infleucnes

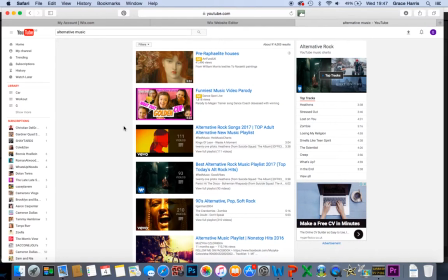I'm looking at the influences for alternative rock music.
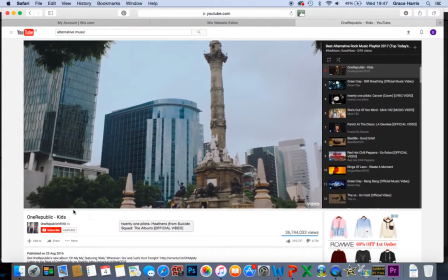The first song I'm looking at is the One Republic Kids.
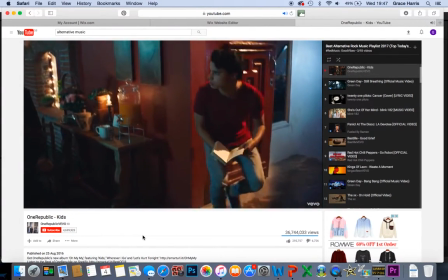The way that the video uses a handheld camera, I think it engages the audience more.
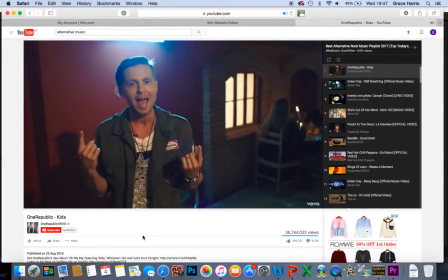I like the way that it's sort of got a narrative and a performing aspect.
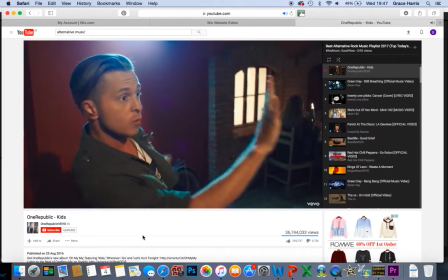One Republic as a band, a lot of their videos do use this context for their videos.
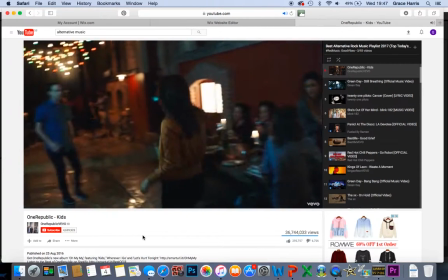I think the way that the lyrics, they relate to the song is quite good.
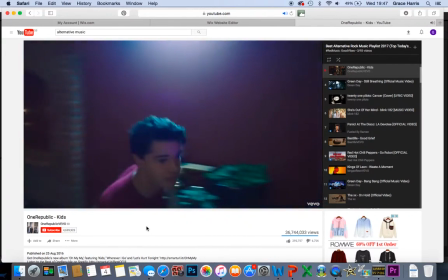The use of lighting is extremely good. Each band member or each actor within this video sort of runs up to a spotlight on them,
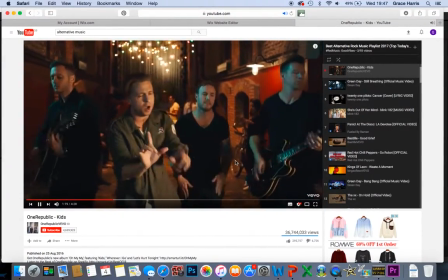which highlights that they're the most important character within either the narrative or the band.
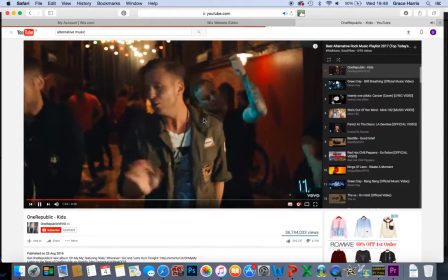The next song I'll be looking at is Green Day's Still Breathing.
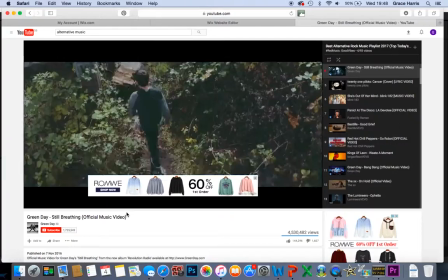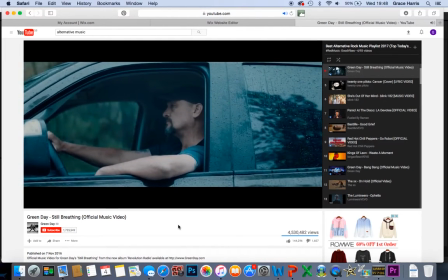Like One Republic, they use narrative as well as a band sort of performing aspects as well, which I think captivates the audience.
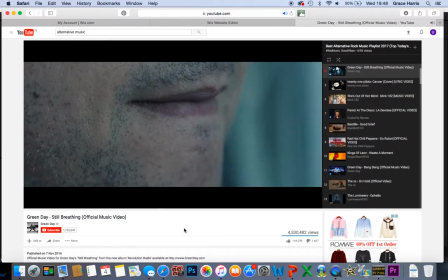The actual look of the video, it's very dark and dull. A lot of grey and black colours are used, which I think will be a good aspect for the genre.
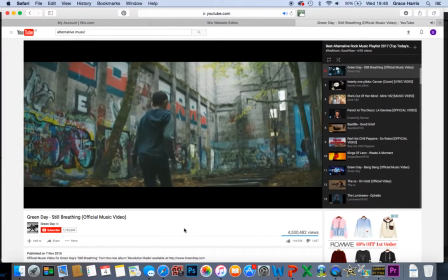The use of focus pulls and shallow focuses are quite good because it captivates the audience's attention.
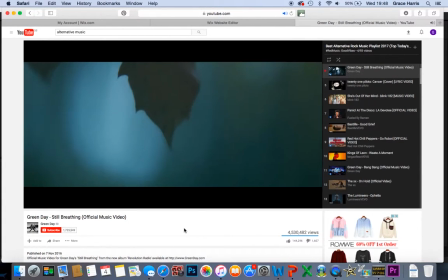The acting within the band, that also can attract their fans.
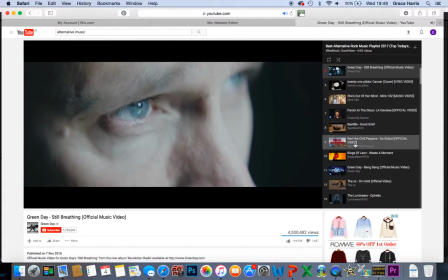It can also bring in a lot more revenue for them as a band.
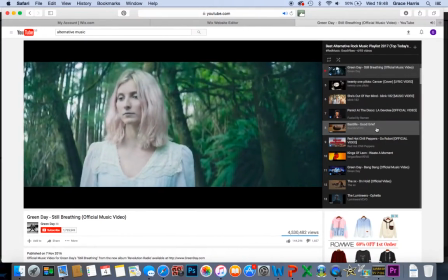The next song I'll look at is Bastille Good Grief.
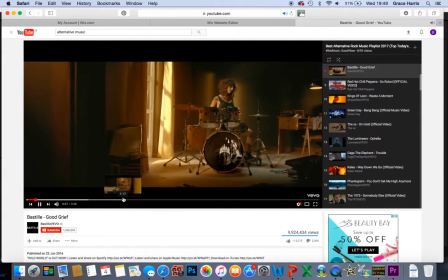All of Bastille's videos are very quirky. They don't often relate to what is actually going on within the music.
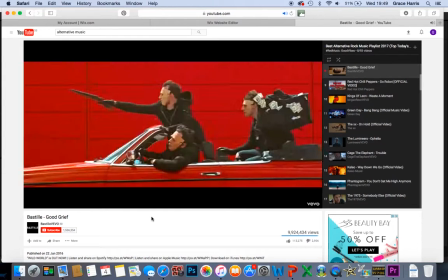There's a lot of narrative within this. However, the narrative doesn't always make sense with what's going on with the lyrics,
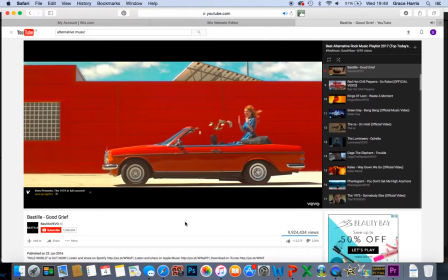which does entice the audience and could make them want to
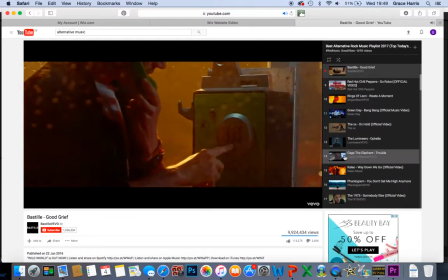keep listening to the song, and therefore it can up their fan base.
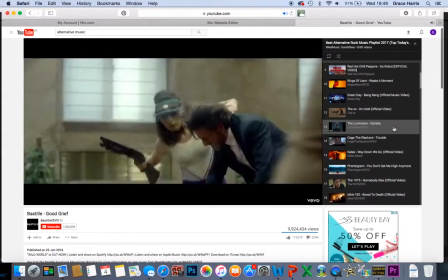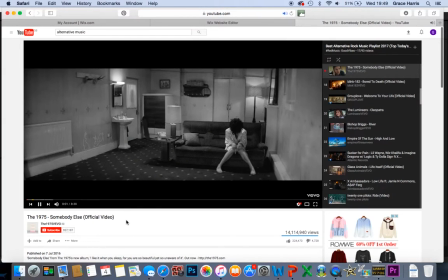The 1975 Somebody Else. They have a lot of a young girl sort of fandom, therefore they need to entice all different audiences if they did want to progress into different genres of music.
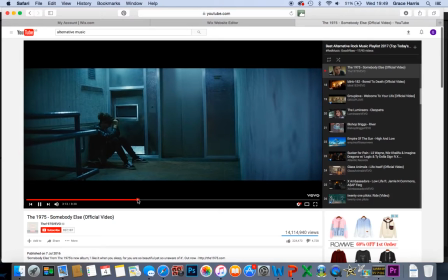They use quite a lot of narrative within their music videos.
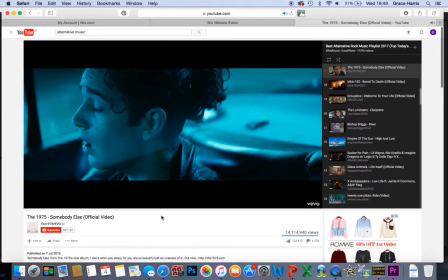Once again, it's quite a derelict place, very dark and dull with a lot of blue tones, which is something that I think influences me.
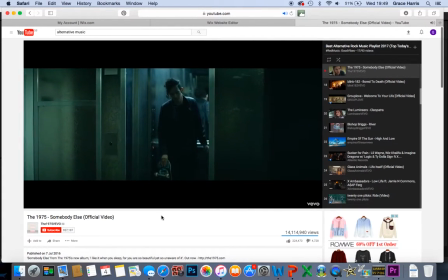It would make me acknowledge that this is something I need to include in my video.
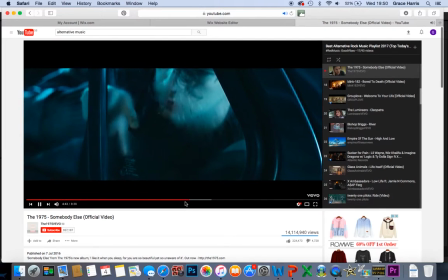The use of the different lightings, there's a red and blue within that shot,
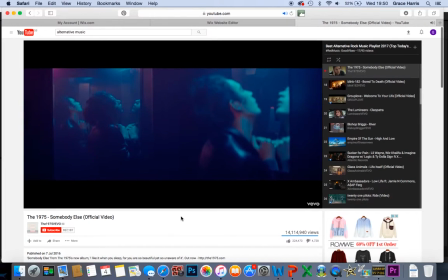which I think is very interesting because you can go from quite dull to quite a vibrant scene,
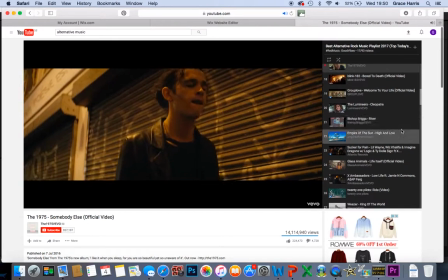which is quite controversial.
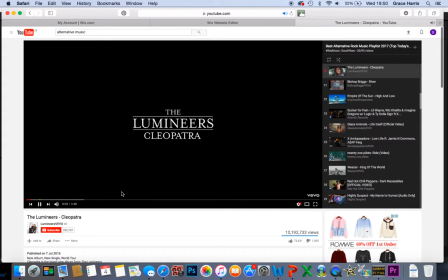The Lumineers, Cleopatra, a lot of narrative.
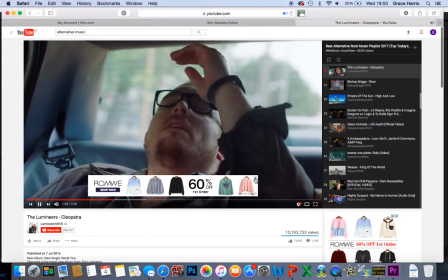Throughout all of these alternative rock songs, you can see quite a lot of narrative,
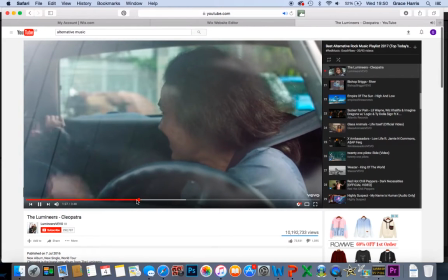whereas I think for indie rock, there's a more band performance, which is something that would influence me.
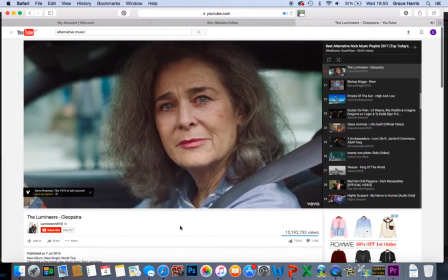I like the use of the different actors within it. The focus pulls are quite clear and quite good, and the